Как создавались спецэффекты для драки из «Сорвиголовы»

My name is Brian Godwin. I am the CEO and Senior Visual Effects Supervisor at Shade Visual Effects.
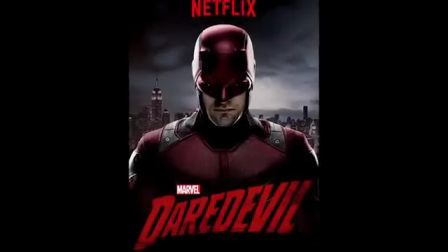0:11 Shade brought you all of the visual effects for Marvel's Daredevil for Netflix. Here at Shade, we specialize in what we like to call supporting visual effects. Our goal as a company is to support the story being told by the filmmakers.
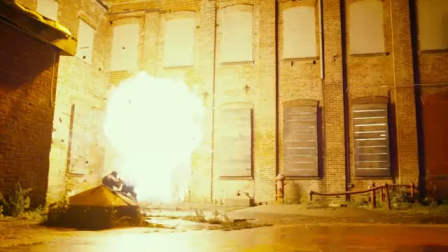0:27 Supporting visual effects doesn't mean simple. In fact, supporting visual effects are often very, very complicated.
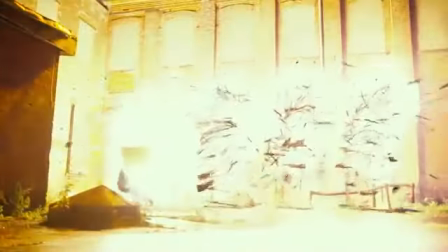0:33 From completely CGI humans that we use as digital stunt doubles to
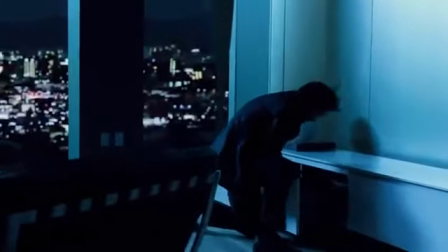0:38 entire crowd replications or the backdrop to a city that we weren't even in. If done well, you'll never know that it happened. For Daredevil, we produced over 1,000 supporting visual effects shots throughout the entire series. And these ranged from complete digital doubles where stunts weren't safe to have Daredevil,
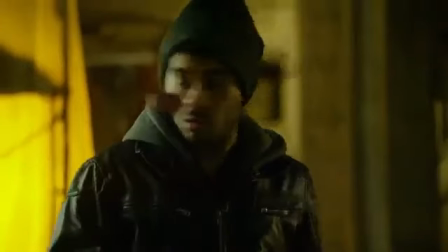0:59 say, jumping off a rooftop, to blood hits and wounds.
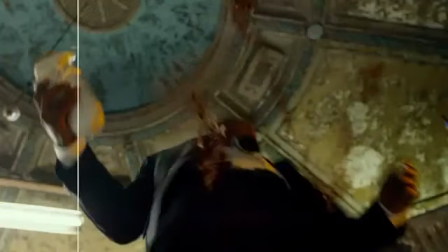1:04 In particular, there was a lot of support to the idea of the sort of violence and gore that happens in Daredevil,
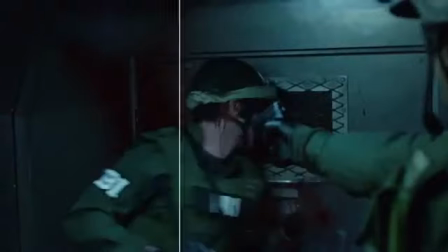1:12 which was a big departure for Marvel, was to try and set this story in a more realistic and dark place,
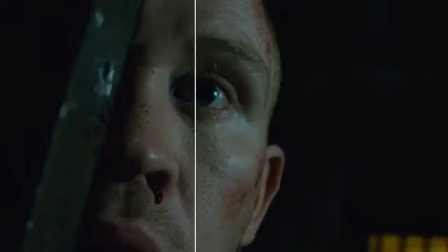1:19 the real streets of New York. And when people say gritty, you know, I think that gritty is kind of a substitute for reality.
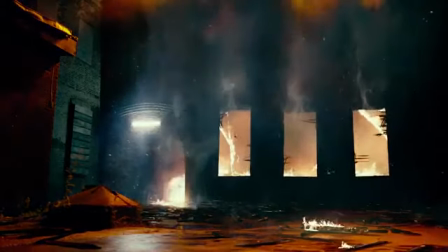1:27 And as visual effects artists, our goal is to make sure that your viewing experience is one that you're transported into the reality of this world. And I think that really struck a chord with viewers, is how real Daredevil felt every way. So just to kind of walk you through the process, you know, we get our initial scripts for an episode. We immediately break them down. So we read through the entire script, we go through everything, and we look for all the potential visual effects that we can find in there. We put that down on paper in a breakdown and kind of put it in front of everybody. We're talking about how do we achieve these things.
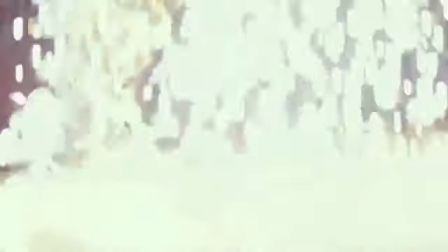2:03 Our job is not to be the star of the shot. We are not the star of the shot. We are there to support.
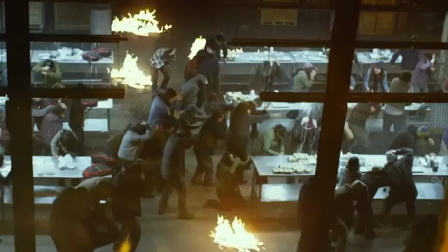2:10 And we will put some of these things out that we're hoping to achieve practically. And sometimes they can do it and sometimes they can't. Or sometimes it's, you know, all hands on deck and us doing parts of it and then the practical guys doing the other portions of it to get a final shot.
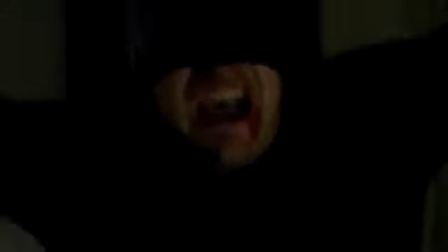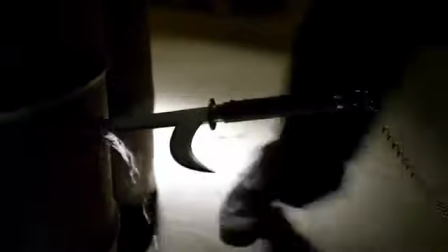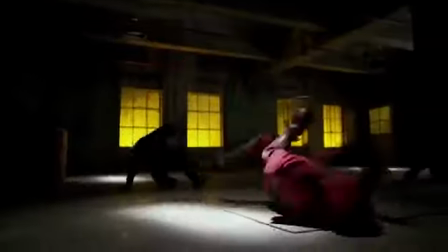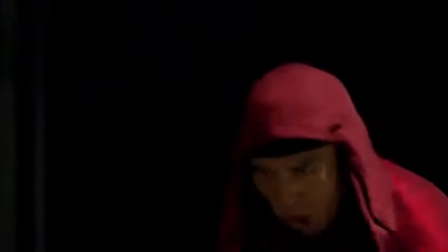2:55 One of the most exciting scenes we worked on was the Red Ninja fight.
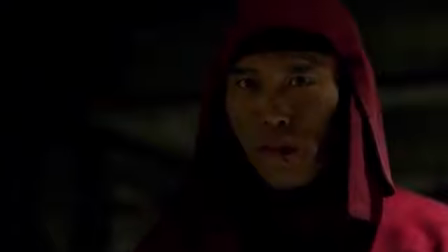2:59 We had the added element of a very complex weapon, the Kyotsu Shoge,
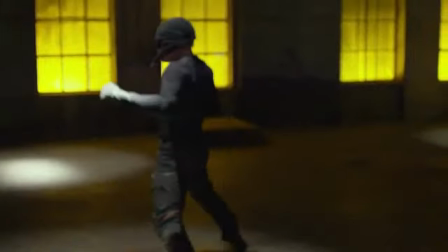3:04 which is a chained weapon with a blade on the end that the Red Ninja reveals, and he swings around and really just
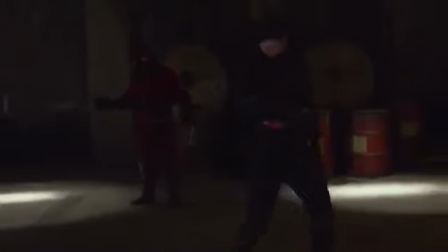3:12 destroys Daredevil with. We did actually go and shoot someone with one of those weapons for reference.
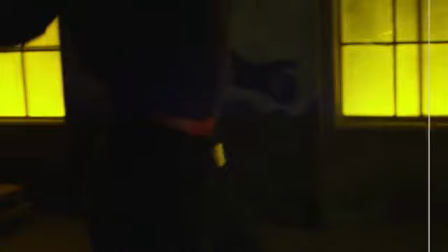3:18 So we worked with the stunt team to see what that looks like. All the things we couldn't do on the day with actors, we sort of explored what that would look like from a real perspective.
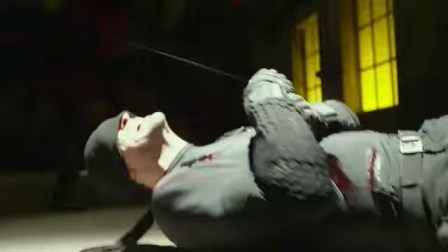3:27 From there,
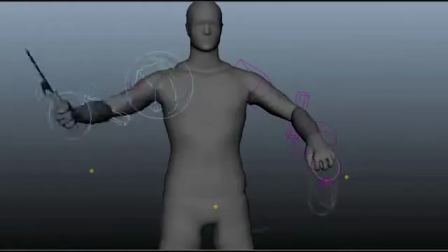3:28 we were able to have some time in the research and development stage to be able to actually build a model that worked with real-world physics.
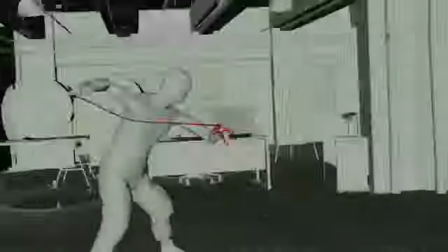3:36 We were able to basically program the rig to know how heavy was that blade, how does the chain move, how much does it swing.
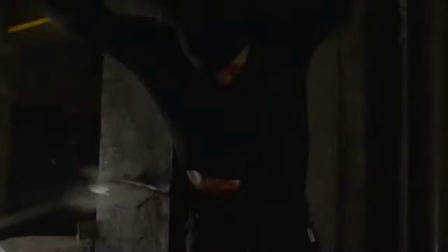3:43 And the result really works. I think that most people watch that and they have no idea that that weapon wasn't real. They just imagine they're cutting away from a guy swinging a big, heavy weapon. In fact, over 85% of the shots are all CG. There was very few moments where we kept any of the practical stuff in there.